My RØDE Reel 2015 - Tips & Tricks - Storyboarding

Hi guys, in this episode we'll be talking about storyboarding.
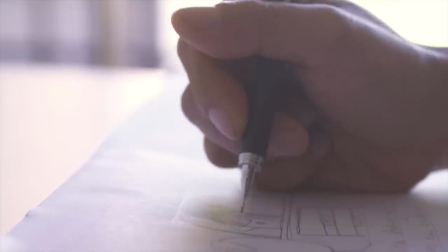0:08 Storyboarding brings ideas to life, can help you communicate shots more effectively, and give you a better idea of how the narrative flows.
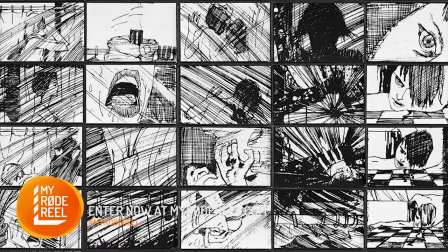0:14 If you're new to storyboarding, check out the work of some good artists. For example, Saul Bass who did Psycho and Spartacus, and Joe Johnson who did the first Star Wars.
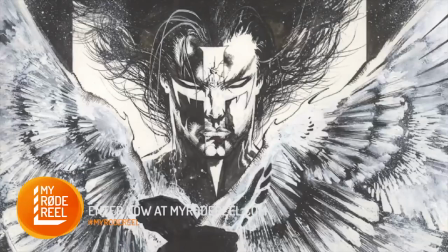0:23 Some of my personal favourite artists are Frank Miller, Alex Ross and Jay Lee. They're all fantastic illustrators who have produced work for comics and graphic novels, which can be another fantastic inspiration for storyboarding if drawing isn't your strong suit consider hiring an artist
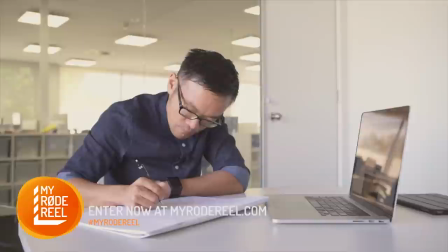0:37 or asking your local comic bookstore who may have a connection for you but if you're handy with a pencil here's some quick tips
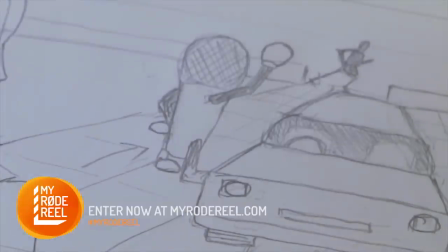0:43 try adding perspective in your drawings leaning lines help to create depth and provide a path for the eye to follow through your composition adding grid lines for your stage helps to show the camera angle and indicate where your characters are standing high angles can convey weak or submissive characters whereas low angles powerful
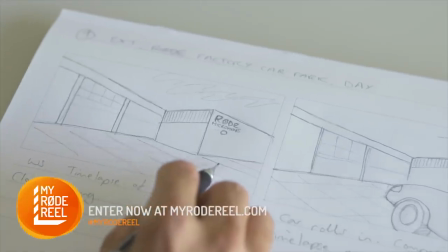0:58 and dominant Here we have M1 man arriving at work so we're using a low angle hero shot of the road factory.
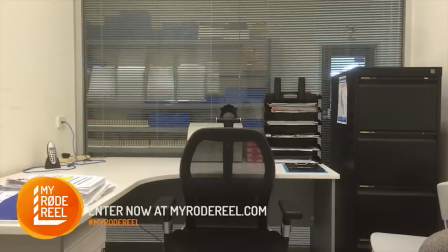1:04 If you have already secured locations for your film, taking photos for reference can help you really nail the perspective and it makes it a lot easier to place the characters.
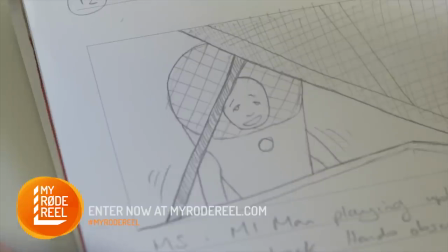1:13 To create a sense of depth, use foreground and background in your composition and add some shading to help separate these elements.
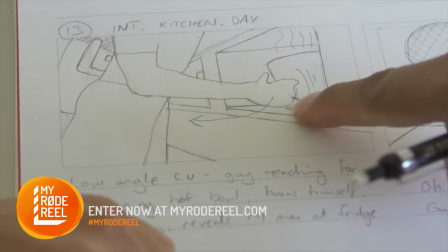1:19 Shading can also be used to suggest lighting position. Other cues you can provide are arrows to indicate camera movement or motion lines for characters and objects. It's also good practice to label each scene corresponding to the script. Here we have the scene number, location and time of day. Remember the more information you can provide in your storyboards, the easier it is to realise your vision.